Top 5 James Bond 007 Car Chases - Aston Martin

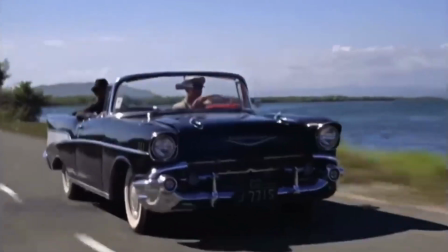(0:23)
car chase has been a key ingredient of James Bond films since 007, in the back of a Chevy Bel Air convertible,
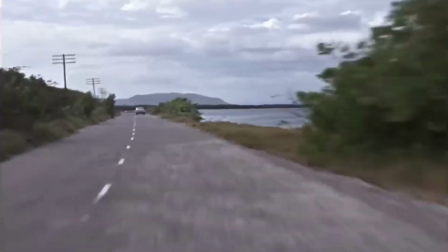(0:30)
was briefly pursued at speed by CIA man Felix Leiter in his Impala in the 1962 film Dr. No.
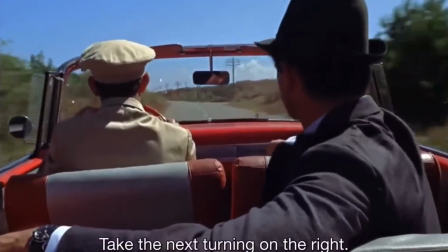(0:37) Take the next turning on the right.
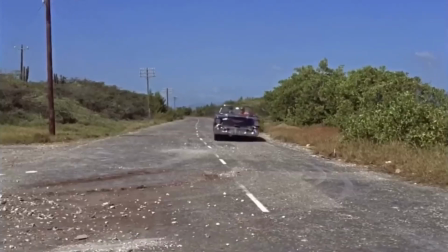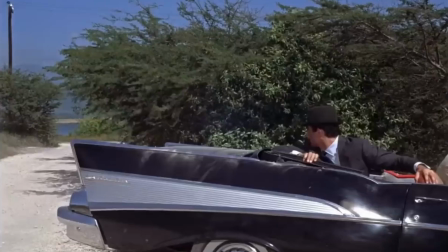(0:44)
Since that first, rather tame chase, subsequent productions have developed the vehicle action to provide some of the most exciting and memorable scenes of the Bond movies.
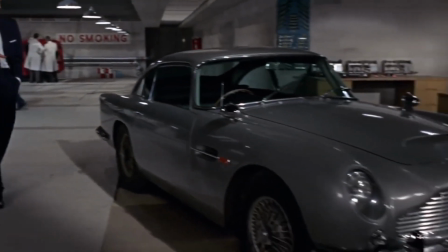(0:54) You'll be using this Aston Martin DB5 with modifications.
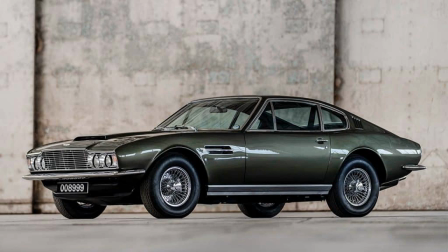(0:58)
From the third film, Goldfinger, onwards, Aston Martin has been the marque most associated with 007,
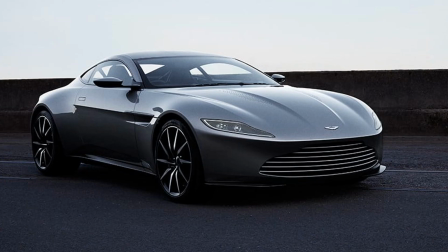(1:05)
and their cars have featured in some of the best Bond chase scenes.
Now, pay attention, please.
Here are my top 5 James Bond Aston Martin car chases, counted down from number 5 to number 1. Let me know in the comments if you agree or disagree with my choices, and tell me which ones are your favourites.
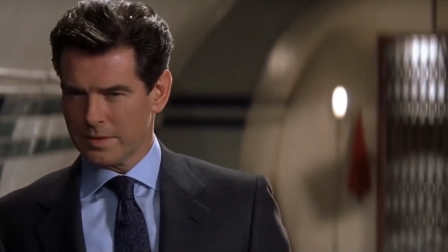(1:24) Aston Martin call it the Vanquish, we call it the Vanish.
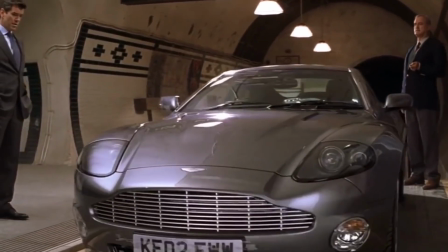(1:28)
My choice for 5th place features this car, the Vanquish, in Die Another Day from 2002.
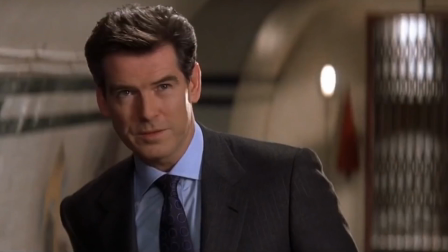(1:34) Oh, very good.
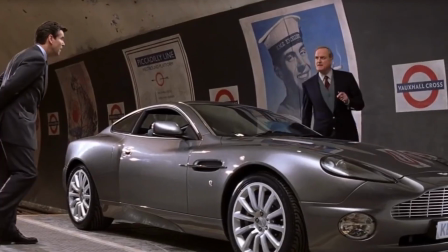(1:35)
This film marked the return of Aston Martin, at the time under Ford ownership, after the 2 previous Pierce Brosnan films had Bond behind the wheel of various BMW models.
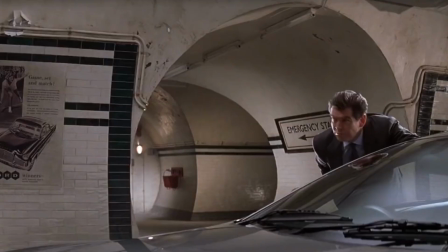(1:46)
This car chase may have made it higher up my list had it not been for the adaptive camouflage cloaking device, jarringly unrealistic even by Bond standards.
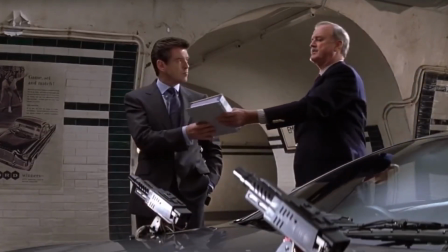(1:55) Be able to shoot through that in a couple of hours.
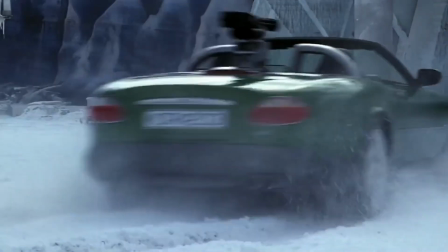(2:02)
Late on in the film, Bond needs to rescue Halle Berry. Well, who wouldn't?
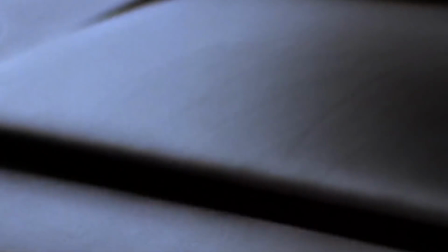(2:06)
But he gets into a car chase with Korean baddie Zhao, who inexplicably drives an open-top Jaguar XKR in the Arctic Circle, without even wearing a hat.
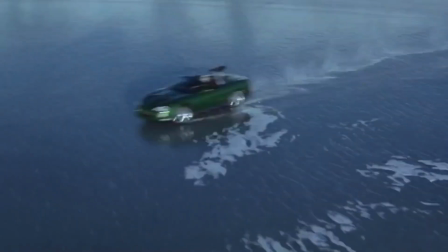(2:17)
Much of the filming took place on a frozen lake in Iceland, known as the Glacier Lagoon.
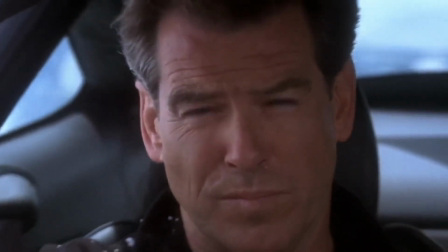(2:22)
To make sure that it froze solid enough for cars to drive over it safely, the production crew built a dam across the lake's inlet to stop the salt water entering and thawing the ice.
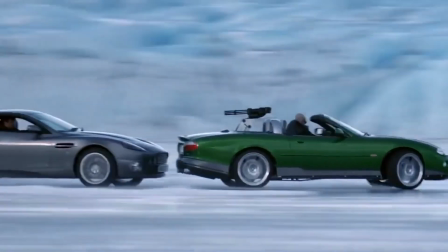(2:31)
Apparently, the cars never went above 20 miles per hour, but the chase was filmed with the cameras slowed down to give the right effect when played back at normal speed.
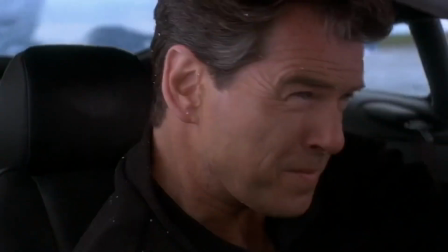(2:40)
So why has this made my list?
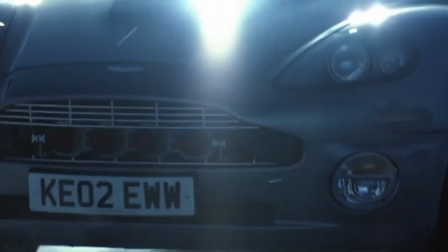(2:42)
Well, there's beautiful scenery and cinematography, a frozen lake to an inside an ice palace, there's a worthy adversary in the well-armed green XKR,
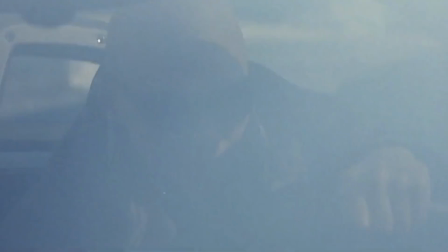(2:52)
there's over-the-top use of gadgets, especially weapons, rockets, miniguns, and of course,
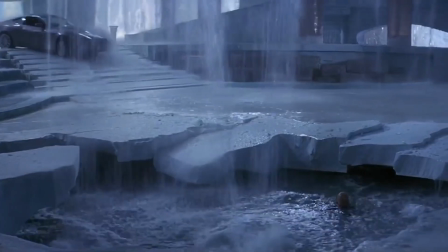(2:57)
the adaptive camouflage. The only thing missing was a cheesy one-liner from Bond when Zhao gets dispatched by a pointy ice chandelier.
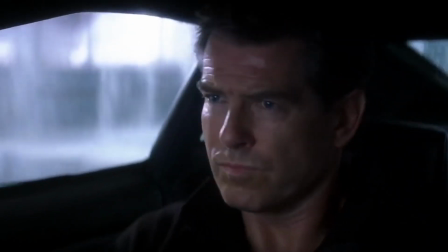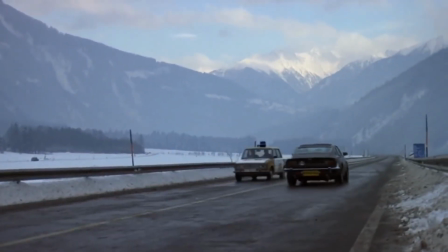(3:14)
In 4th place is the 1987 film The Living Daylights.
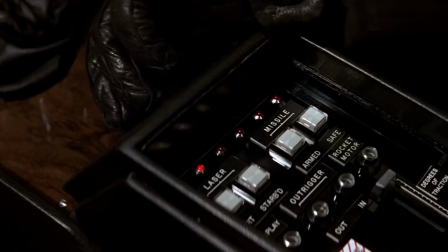(3:18)
Bond, played for the first time by Timothy Dalton, ends up on another frozen lake in a gorgeous Aston Martin V8.
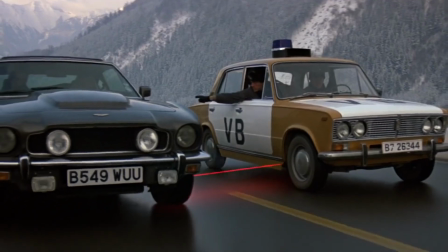(3:25)
He's on the run from Soviet Czechoslovakia,
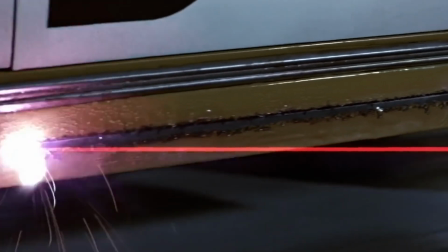(3:28)
accompanied by Mariam Dabo and a cello, and there are just enough gadgets and weapons used to keep things interesting,
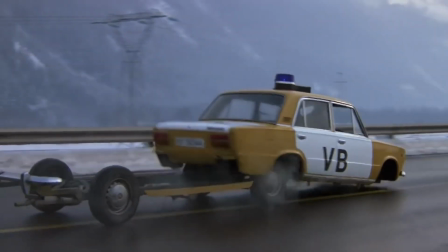(3:34)
and some comedic moments and good old cheesy one-liners to lighten Dalton's rather serious demeanour.
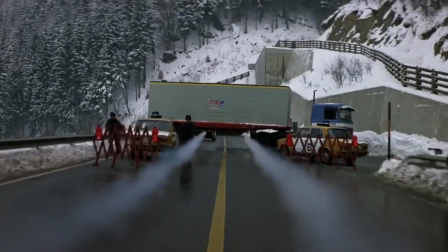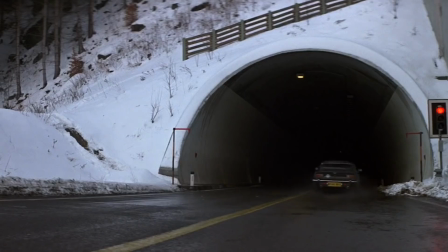(3:46)
So why has this made my list? Well, primarily because of the Aston Martin V8, probably my favourite Aston of all time.
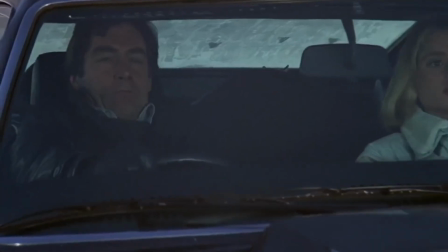(3:53)
Also, there are a few kind of updates on gadgets from previous films, like a laser coming from the wheel hub instead of a tyre shredder.
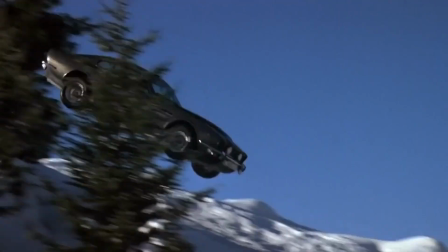(4:01)
And because this time there are plenty of one-liners, albeit rather deadpan.
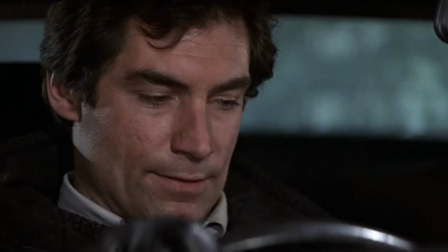(4:06) What is this? I've had a few optional extras installed.
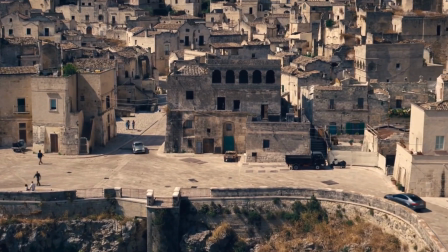(4:12)
We're off to Italy for my 3rd place car chase, and the last appearance of the iconic Aston Martin DB5 in No Time to Die from 2021.